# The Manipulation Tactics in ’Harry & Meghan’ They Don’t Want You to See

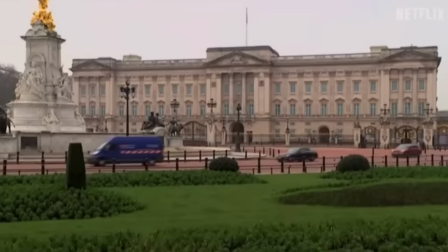First of all, we have voice-over over images of the palace from the outside,
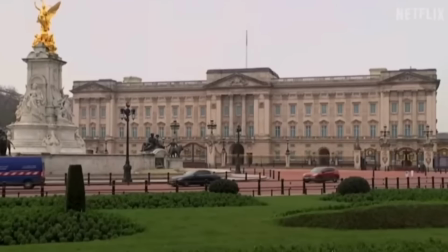symbolically underlining how Meghan and Harry felt like outsiders or were shut out according to them.
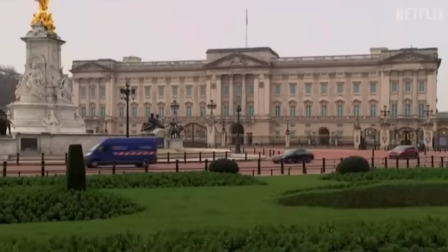The palace is portrayed as a distant and closed-off entity. This is in contrast to the friend's word choice.
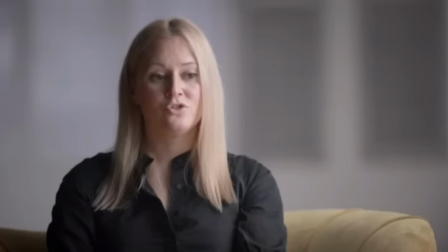She uses the nickname Meg, which expresses closeness and warmth,
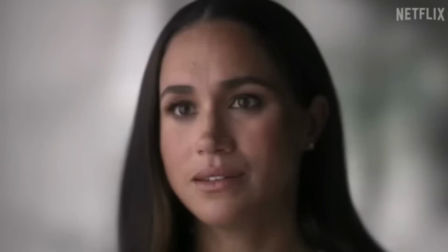underlining Megan's role as protagonist in contrast to these closed-off images, representing the opponent.
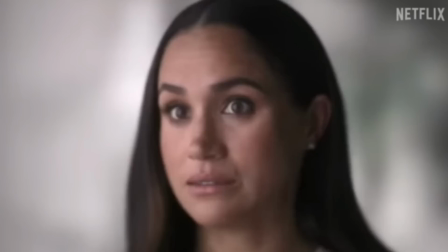You would just see it play out. Like a story about someone in the family would pop up for a minute, and they go, we gotta make that go away.
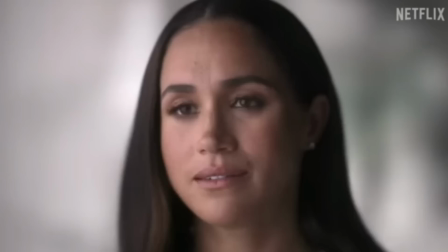Megan starts by using the associating you, not I, as she says.
You would just see it play out.
Associations design to make it look like a person isn't alone in thinking or feeling something, even though they might be.
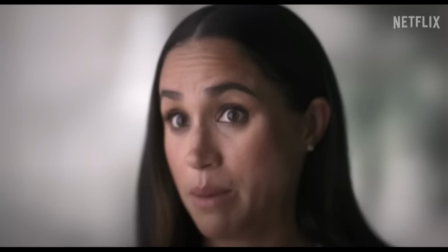Megan uses direct speech as if she's quoting. However, did they actually say this?
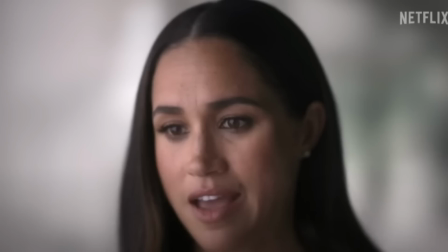Did Megan even hear them talk like this? It's doubtful, not to say unlikely.
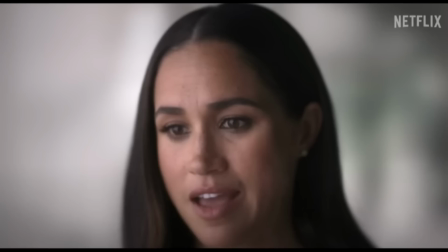It sounds like a made-up quote used to advance her goal.
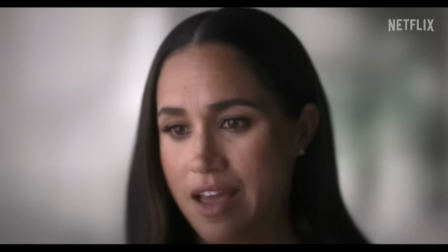This would be consistent with her use of the impersonal pronoun you rather than I, because she doesn't seem to be the focalizer in this short narrative. The person experiencing things in a narrative is called the focalizer, and what they experience is called the focalized.
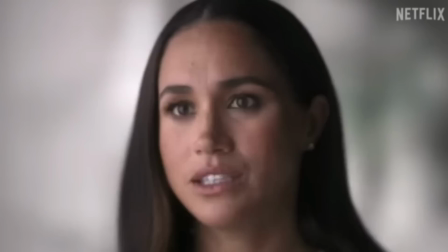If it's a made-up, twisted, or even inaccurate quote, it should have no place in a documentary.
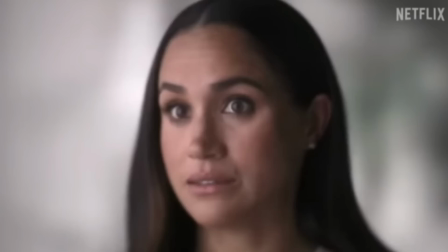Also, just like her friend, she gets to make it sound like there were lots of negative stories about the other members of the family,
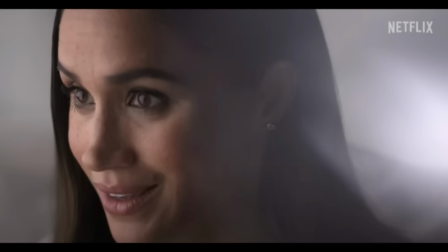but that she simply became a scapegoat for them. This is blame-shifting to the nth degree, a way of rationalizing without having to take personal accountability for any of her specific behaviors or specific statements. Everything simply boiled down to a scapegoat narrative. when things sound too good to
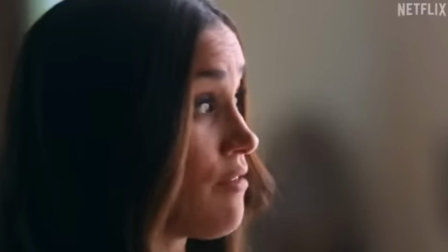be true well our security was being pulled everyone in the world knew
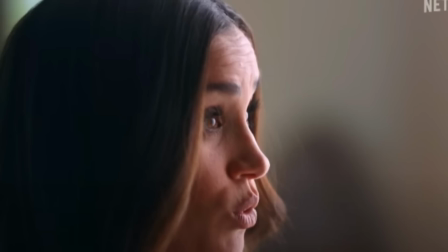where we were however since she's made many different complaints it's hard to know which one
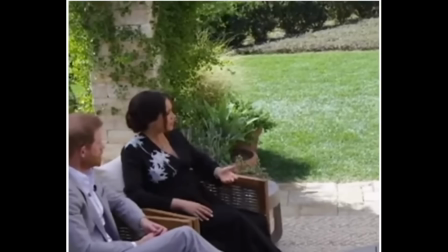viewers as opposed to take seriously there was no guidance as well
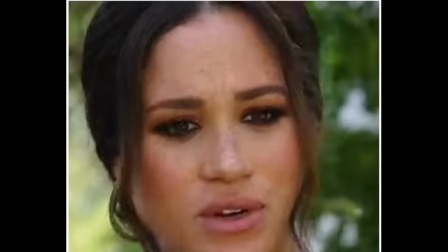right there were certain things that you couldn't do but you know unlike what you see in the movies there's no class on how to how to speak
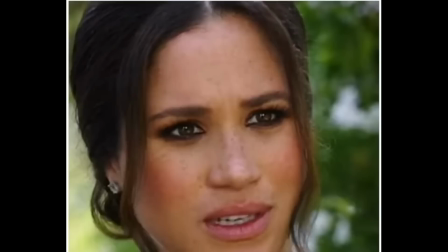how to cross your legs how to be royal there's none of that trend that might exist for other members no i mean no but even down
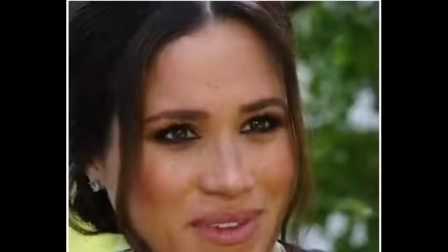sorry but even down to like the national anthem
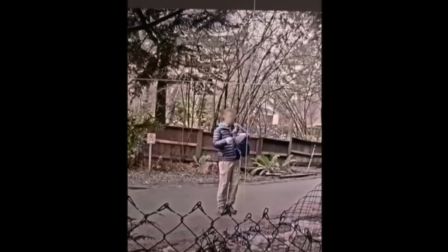no one thought to say oh you're american you're not going to know that that's me late at night googling this is called
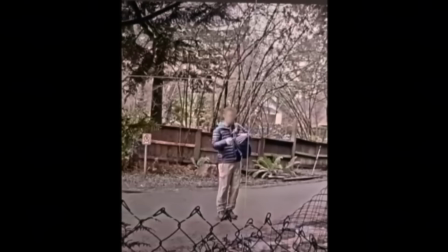visual proof documentaries seek to give the impression that they're objective and well documented visual proof to match the words is part of this however we shouldn't let Let the authoritative term proof fool us. Many times frames and entire scenes are merely reconstructions, or taken from different contexts.
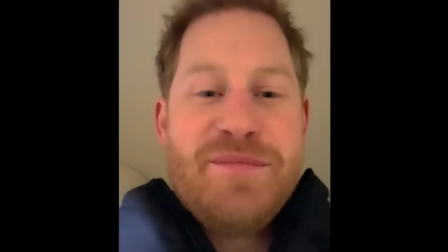We are on the freedom flight.
Here the vlog style is designed to bring us close to Harry, just like the framing.
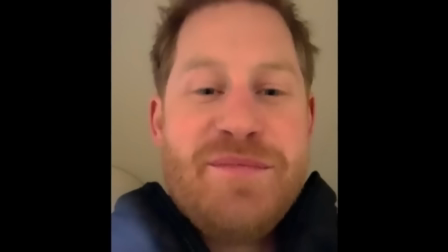However, do we actually empathize with Harry when he calls it a freedom flight, or do we think that he sounds entitled and spoiled? because,
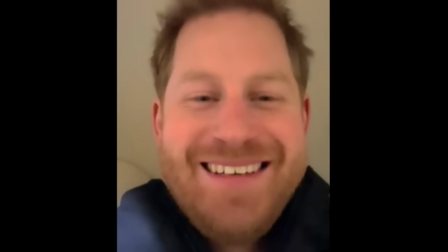implicitly, he seems to be calling the very privileged life he's had in the UK on free.
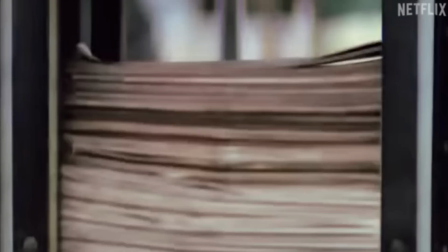To see this institutional gaslighting.
It's interesting to hear them use this word, referring to when someone distorts reality and makes other people doubt their judgment and intuition.
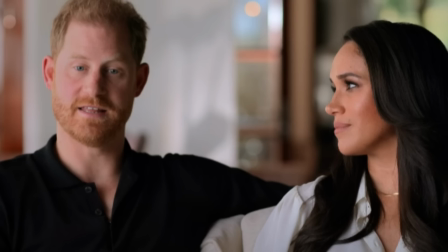Given the many different things Harry and Meghan have blamed over the years,
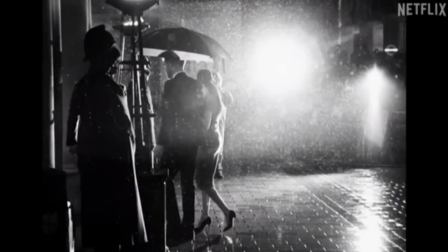many viewers would think that Harry and Meghan are guilty of doing exactly that, that the use of this word is projection.
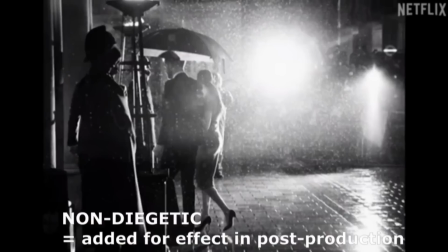These camera sounds are non-diegetic and have been enhanced to sound frightening, like shots.
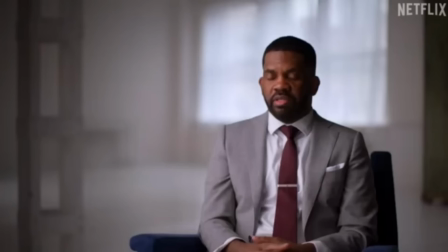Symbolically, then, the sound introduces an antagonist, in contrast to the protagonist victims.
They were actively recruiting people to disseminate disinformation.
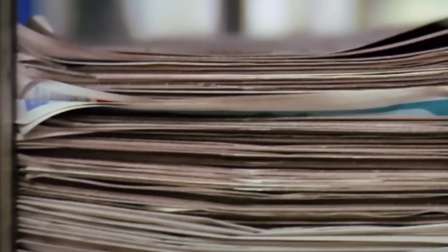The opposing sides portrayed as a nameless, faceless group, they are simply referred to as they,
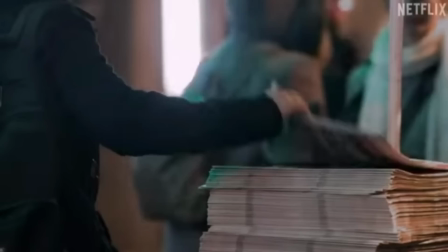and visually portrayed as inanimate objects, such as newspapers. us. We only hear Harry and Megan and their supporters. It's very easy to make generalizations about a nameless, faceless group without having to deal with each specific criticism.
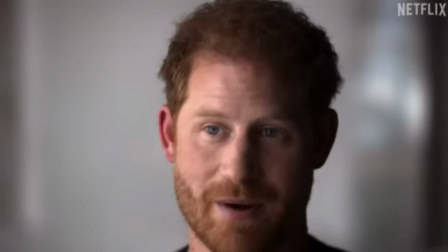They were happy to lie to protect my brother. They were never willing to tell the truth to protect us.
This is the point where things get personal. This can't be understood as anything but an attack on William and Catherine as well.
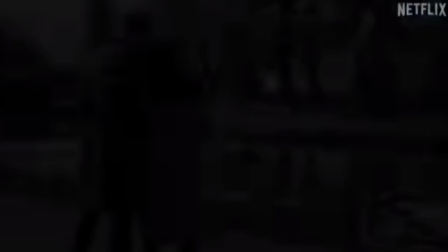This slightly screeching sound paraphrases what Harry's saying, because Harry's talking about a contrast, a divide between the two, and the sound has that same separating function. And again, the protagonist-antagonist framework is evident. Notice how we don't see a happy or homey image of William and Catherine. We only see that of Harry and Meghan looking at a pond. Doesn't seem staged to me.
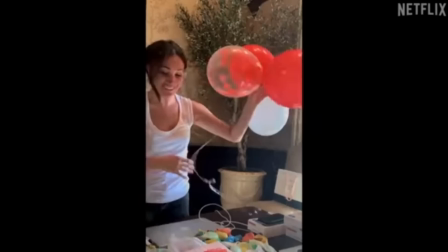They just wanted to be free. They wanted to be free to love and be happy.
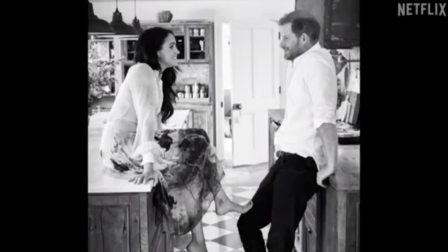We see more homey images and block-style intermatization strategies as the freedom discourse is repeated. It's a risky discourse to keep repeating because it's not like the two were literal prisoners.
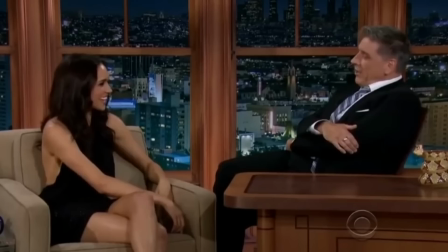On the contrary, they both come from privileged backgrounds.
But where are you from originally?
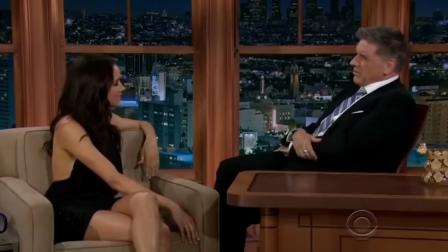I'm born and raised here in LA. Los Angeles? Yes, I'm one of the five. You can pinch me, I'm real. Oh yes. Are your parents in show business? My dad is a DP. Yes, I he was the lighting director
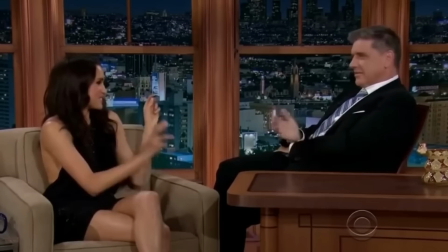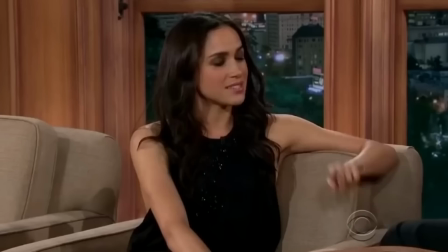I didn't mean to make it sound so that's all right. I'm just fine So I grew up on the set of married with children every day after school for ten years.
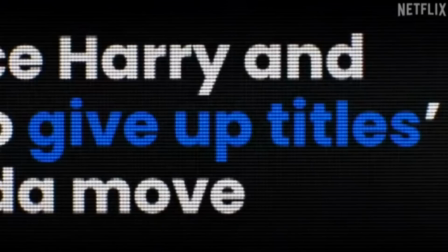I was there Wow Also,
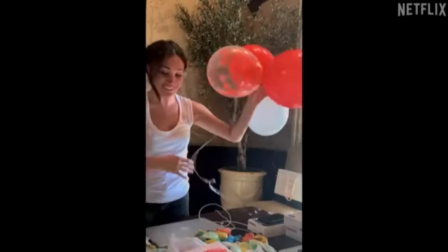it's a beautiful just is used for simplification To make it sound like what they wanted was something very simple that everyone can relate to
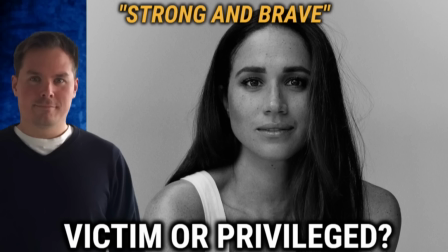however is what they want really so simple and relatable not when we look at the many complaints about extremely small things in megan's interviews not to mention her podcast there always seems to be something wrong i applauded that and this is exactly what harry and megan want us to do applaud what they're doing a statement like this is a way of guiding
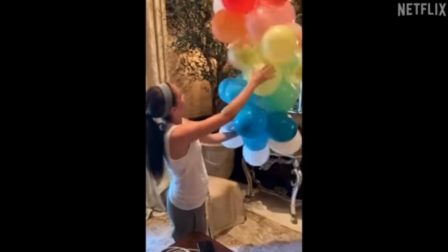the viewer's mind Notice how he says it in a short musical break. The reason behind a break like this is to bring full attention to the statement.
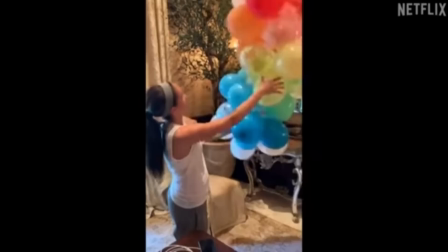As viewers, a break like this almost absorbs us before it releases us. Next, consistent with the verb applauded, we get the applause in form of the music finally erupting with joy.
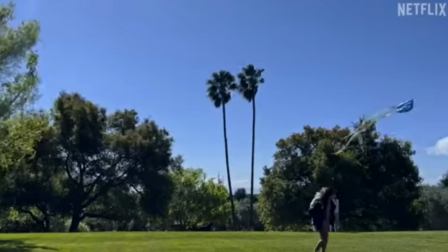All the joy that Harry and Meghan have had to hold back, while taking jabs at the royal family of course.
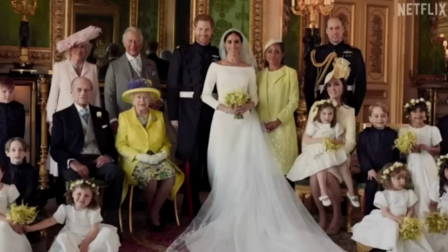It gave us a chance to create that home that we had always wanted.
Notice how Meghan's almost whispering towards the end of the sentence.
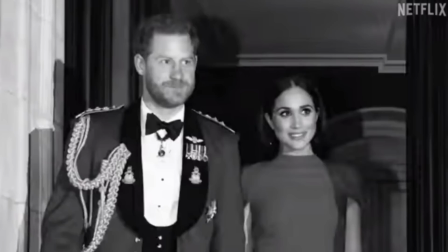It gave us a chance to create that home that we had always wanted.
This is called affective or emotional prosody, a pathos element used for appealing to the viewer's heart.
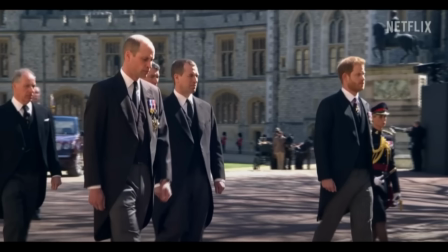It's used in speeches and movies as well. Notice the enhanced bright colors, the sun, the sky.
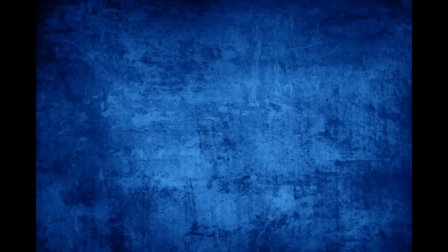This is in contrast to the frame that William was in. We don't see the sky because we don't see the building end.